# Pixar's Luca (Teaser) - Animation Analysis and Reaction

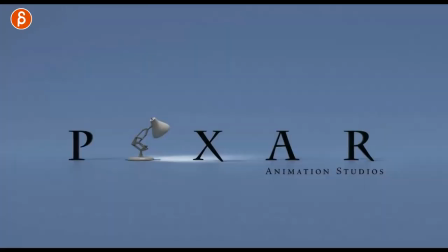Welcome back to another Animation Analysis, and this time I'm taking a look at Pixar's teaser trailer for Luca.
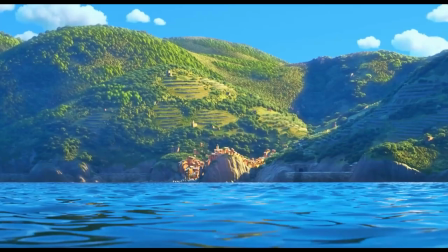And right off the bat, it's super cute. I'm in love with it. I heard a picture about this movie last year, and I've been really looking forward to this.
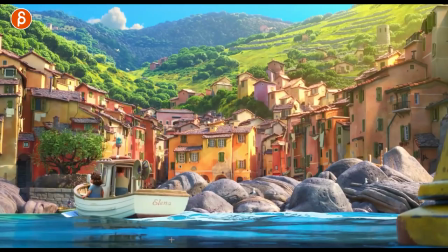Very curious about the style and the look, and just look at those colors. I know, this is not an animation analysis when I talk about colors, but I love the feel.
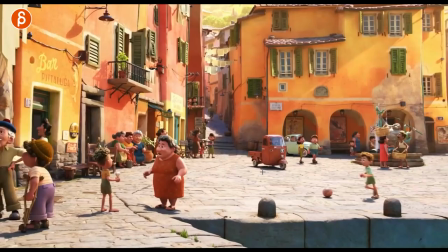Right off the bat, look at that little wobble. It's so cute. It's just so cute.
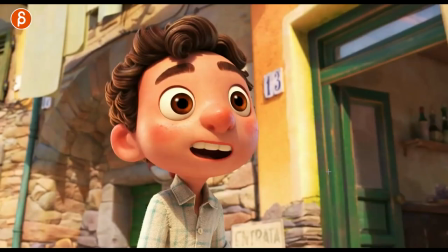The designs of the characters and the car. look at that face
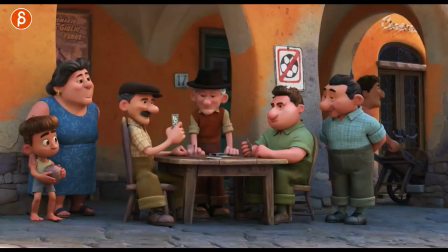i love it really feels like a pushed style for pixar in
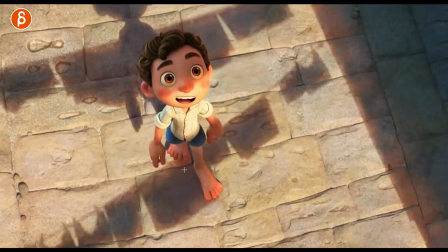terms of just the cuteness and his overall character design i feel like this is really pushing it look at those colors so good and then when you see that face
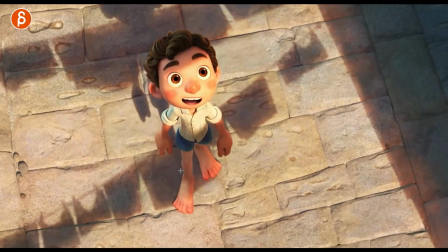look at that i love all this here
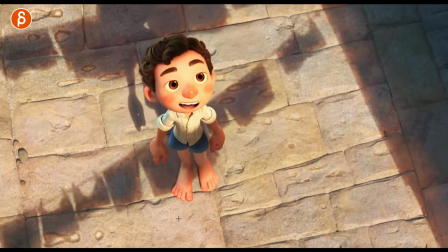so great sorry i'm looking right off the bat if you watch my stuff you know i'm looking at feet
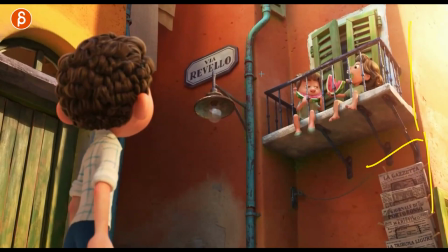there's a little bit of toast squash right there i love it all those details look at those little guys that whole thing here look at that
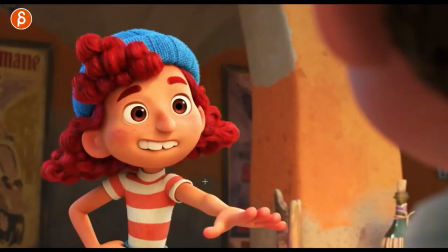frame love that design love that and you got this
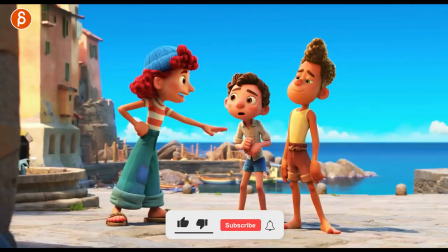character here let's play this in real time lack of motion blur this kind of reminds me almost of artman in terms of the mouth shapes and how they pop
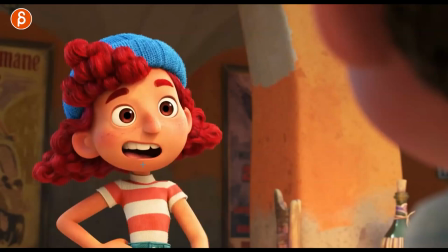in and out out of those shapes it's great to see though i really really
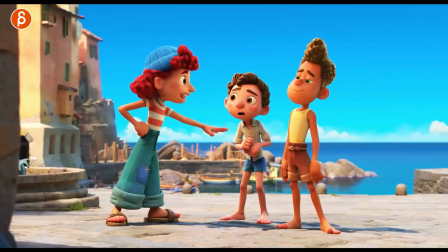like this love the look and style the textures and the colors look at that look at that frame really cute love all of this is super cute that frame alone is really great look at just posture you can see nice hand poses just contrast of all the different characters as always many students
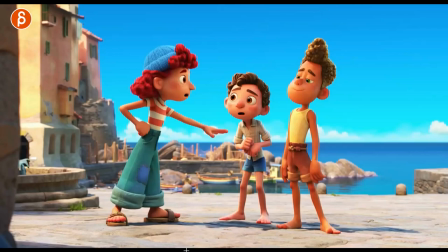are watching this you just pay attention to little offsets even what the toes are doing so
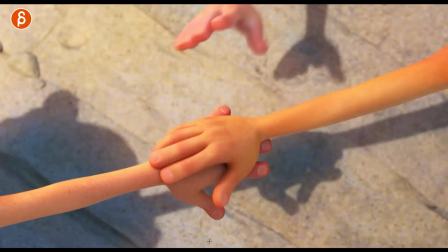nice though i could look at this all day i'm really really liking those designs
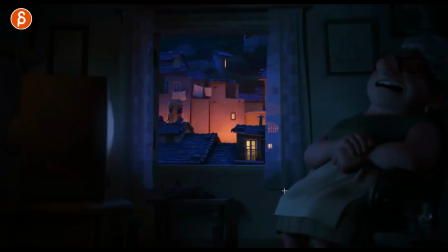that is so cute look a little difference in walks really has almost a little bit of a stop motion artman feel and
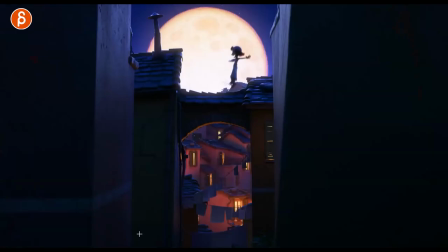I looked at all this here then you get a bit of a weight assignment to me it's always when I look at those trailers and
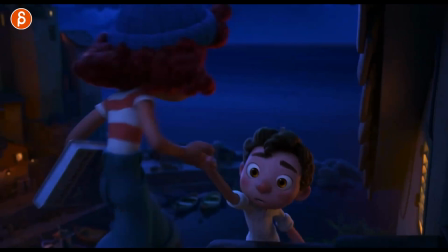if any students are watching when they ask again like semesters are starting or actually they're in full swing here and students are asking what kind of shots could
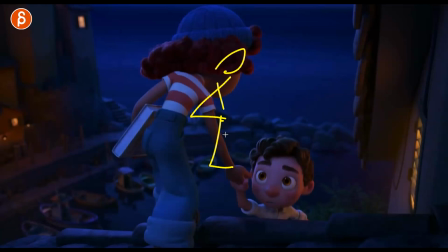they do and for me it's always mechanic shots you got to learn the basics and the principles and this could be a really good weight assignment it doesn't have to be
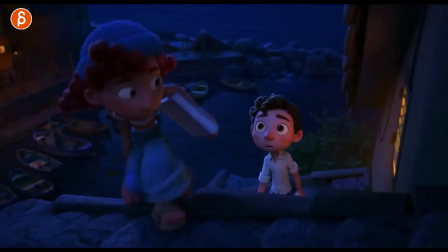you know the character holding a box and lifting it this could be something slightly more interesting where it's exactly that even this
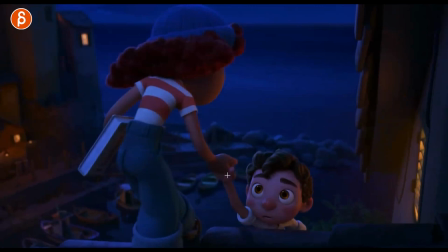uncut here you have that nice little change you got a more complex turn and that's your weight lift but it's interesting the way
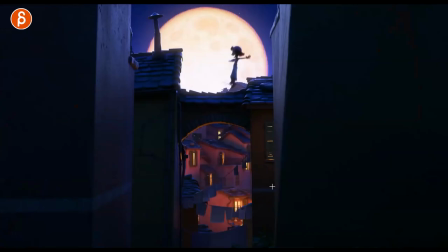they hold the hands you could interlock with fingers you can hold here on the forearm and you got the nice pushy on the shoulders which kind of tilts the head over there's some really nice stuff here that you can absolutely repurpose for a more mechanic shot also this stuff like that is really neat because then you
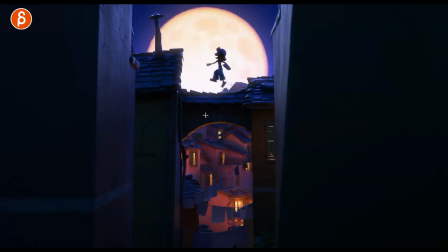can really push the silhouette when you have a background like that like why not why not do a mechanic shot like this you know if you watch my channel how much i love sets and props this would be a really cute presentation i also love the contrast of that little hop and then with the
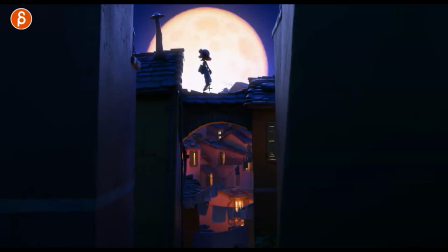two feet together at the end here it's cute and of course i'm looking at props of shoes the sandals you can see how much
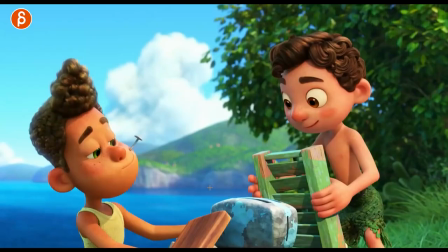they delay and plop back love all of that just
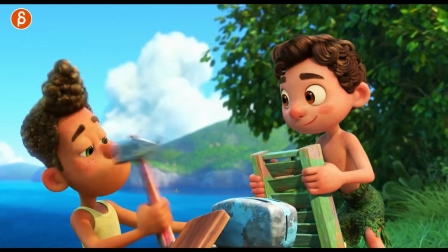a really really cute i can't get over that look super super cute also this here when you have props in front of faces you don't really want to hide the eyes people always looking at eyes nicely done here this is also cute that
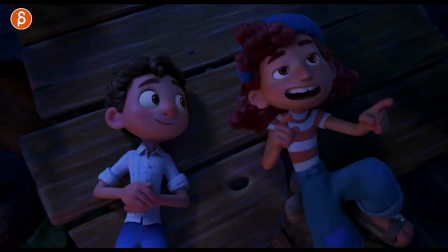outfit all of this just all of those frames here
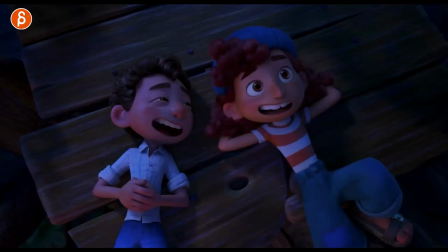super super cute even that here look at that little detail as he lays here look at this just a little bit of a shrug that's also in the hands here